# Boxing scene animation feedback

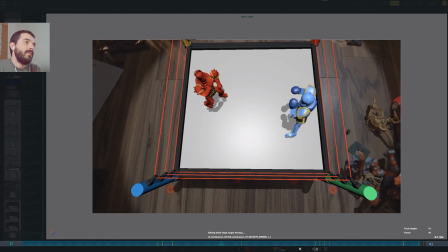So that's the thing that probably I would try to fix.
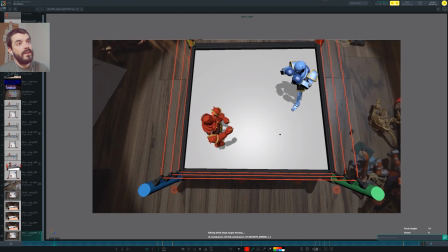For the steps of the characters, I would probably want to see a different camera, a witness camera, maybe from this angle, to see if there's something strange. I suspect that the feet of this character are a bit off sometimes, but I'm not sure.
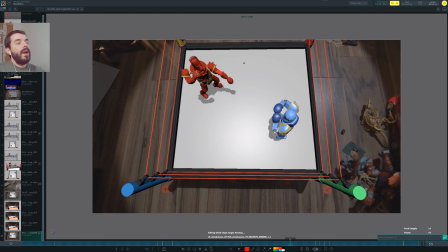From this angle it's difficult to tell. So the way the red guy punches is unclear. It feels like it's just extended the arm because the chest is already in the position. The blue guy would be feeling a lot stronger if the chest were helping.
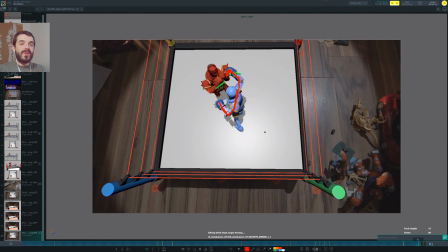Knowing that you have to deliver probably this week or so, these are the 2 things I would focus on. The rest, more or less, in my opinion, works. I would maybe have a bit more of a protected pose with the red guy.
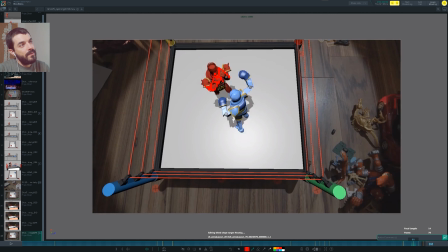I would probably keep the fist a lot more and the elbows a lot more closer to the body if you can, just because it will look a lot more protected. But I don't know the story, so I don't know if that's in line with the story. And in general, I would try to have the foot a bit more with the tip out, rotated this way,
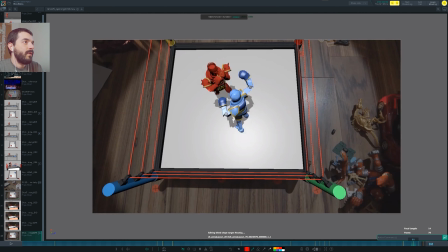just because it feels a bit like it's perfectly in line with the body going down this way, so that's a bit strange to look at. And use a witness camera to see if your characters are falling.
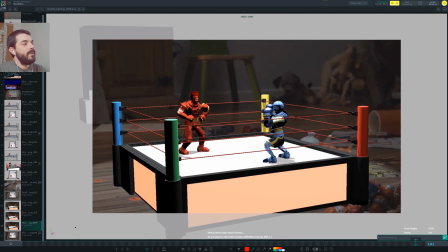For this other shot, again, I don't know if the fact that they look a bit stiff is deliberate if you're trying to emulate puppets.
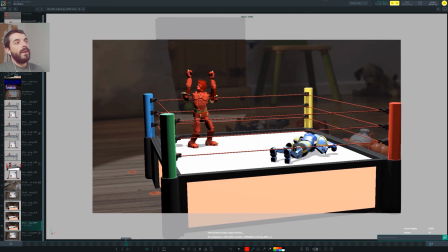There's this pose which I don't buy into it as much with the arms up. And the reason why I don't buy into it is because you have a joint in here that clearly lets you rotate the shoulders in any direction you want, but you're rotating up the arms as if you were only allowed a single direction on the way up,
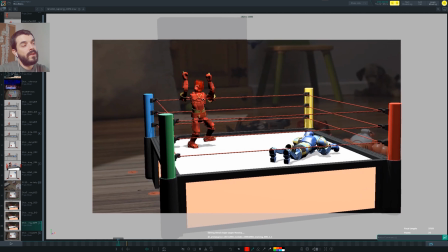as if you were an action figure that can only do this. So it's strange to see that your character does it when it can have relatively a high amount of freedom in there. So I think this would look a lot better if the elbows were a bit more out. Yeah, red against red, not a good idea probably. Even black, not a good idea.
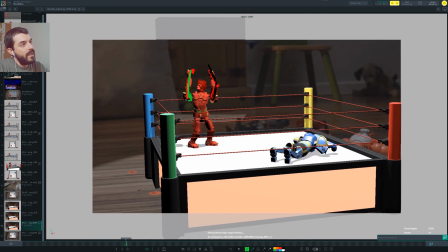Green, probably a good idea. And also, if you could rotate them so that we don't see the flimsy connection with the chest, that would look a lot better. Because right now the problem is that the right arm in there, you see it looks like it's being chopped off.
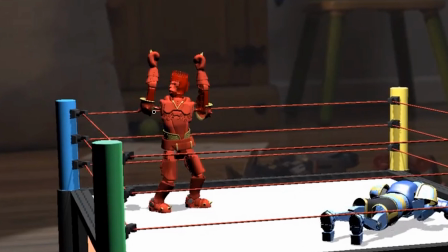Here you see it's really, really far away. If you have to cheat and move everything a bit closer, do it for this pose.
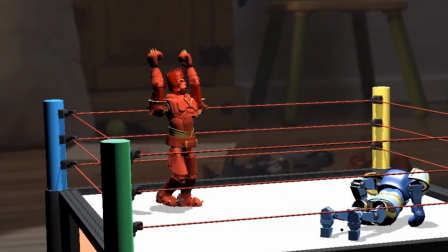I mean, nobody's going to check that in the audience, hopefully. Just track the arcs of the arms on the way up as you do it. And the other thing is that it's a bit strange that your body is moving down before you even are on the contact.
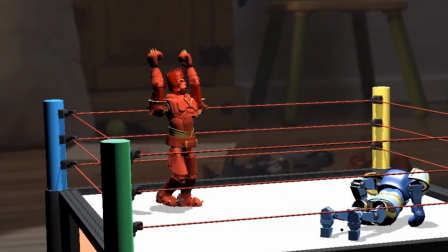So I would expect frame 8 to have the body a bit higher up instead. So to be going up this way instead, so that after the contact you can go down. And it's strange to see a guy walk and the legs are always bent. I mean, if your legs are bent, then maybe your pose is that of a guy who's actually doing that professionally, you know, is ready to punch.
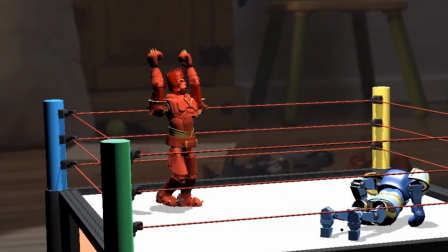But if your guy is walking this way, you would be better off if the leg was a bit straighter as you walked forward. So check the ups and downs of that walk because they look a bit bizarre. For the blue guy, again, here I'm limiting myself to the stuff that is more evident and that you can address maybe towards the deadline without losing too much time.
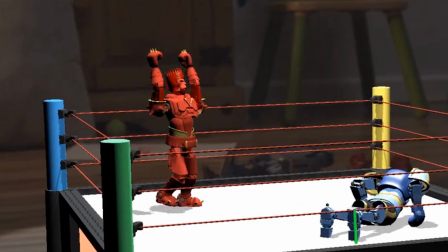I'm not going to go into every single detail. For the blue guy, the 2 feet being perfectly parallel to one another, they look very mechanic.
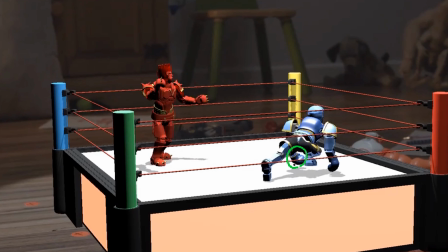They don't really go that well, I think, with animation. Even the way you roll here is pretty parallel. Again, I don't know what's the style of the animation. If this is the style you're going for, then keep it.
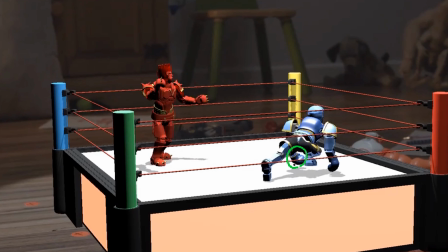Otherwise, if you keep it a bit more organic, it will probably look a bit better. The animation does its job in my opinion, but there's one part which doesn't really convince me, and is this one. So the guy is about to lift up, but this hand is off the floor, this foot is off the floor, and this fist is off the floor because it's moving.
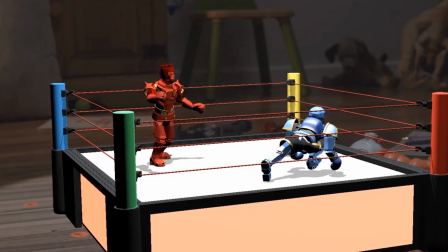So right now your character can only fall down, and instead you see in the next frame it's completely off the floor apart from this dude. So essentially you're telling me to believe that using the tip of one shoe he can lift himself up like he's doing here. Actually can hold himself up until this shoe touches the floor, which is unreasonable.
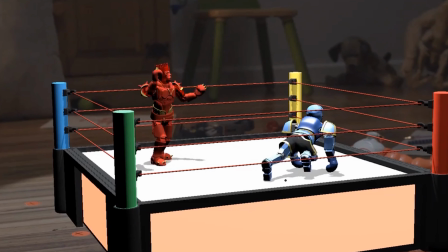I mean, I cannot buy into it.
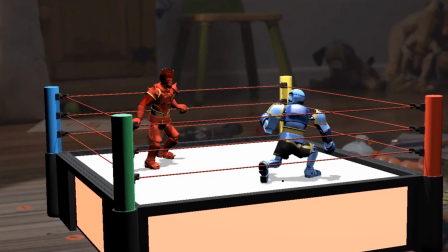I think a better course of action here would be to make sure that you have a contact with the right foot before you lift the 2 fists there, and then you lift, because otherwise it's going to be a bit strange that the guy can pull it off.
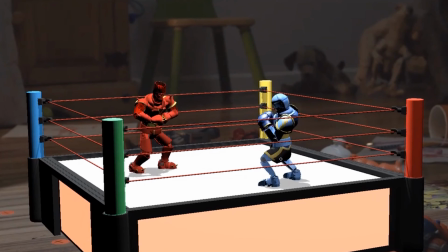I mean, I get it, they're strong, but this is superhuman. Now the other thing is, as you stand, this is really strange to look at. You are rotating the foot around the heel there, your legs are still bent, and then you're falling down in here. You see that you're falling to the back, but then you don't fall, which is really strange.
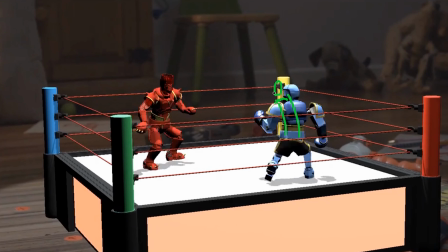If you're spinning, I would expect the root to be still forward so that you don't fall to the back.
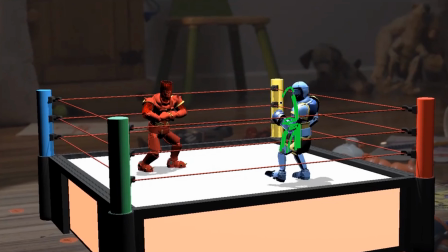And then in here, definitely the leg should be straighter and the guy should be still a bit forward there so that he doesn't fall to the back,
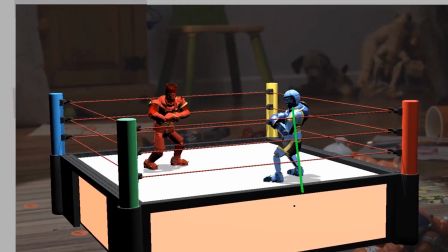because here his center of gravity is way off and the guy is falling.
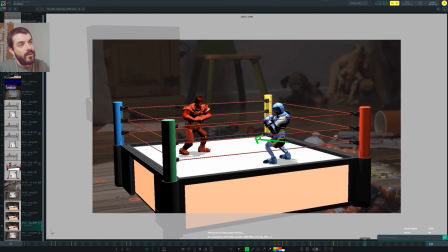You can maybe put this on a layer and just move the whole action of the root a bit more forward if you have no time.
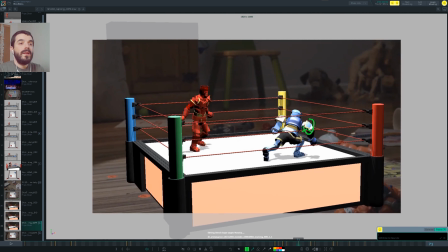That's it, I think. These are the biggest things that I can think of in here. As I said, this feedback is just considering the fact that you are near the delivery. I hope it helps. Have fun. Blood circulation, heart problem, hormone problem.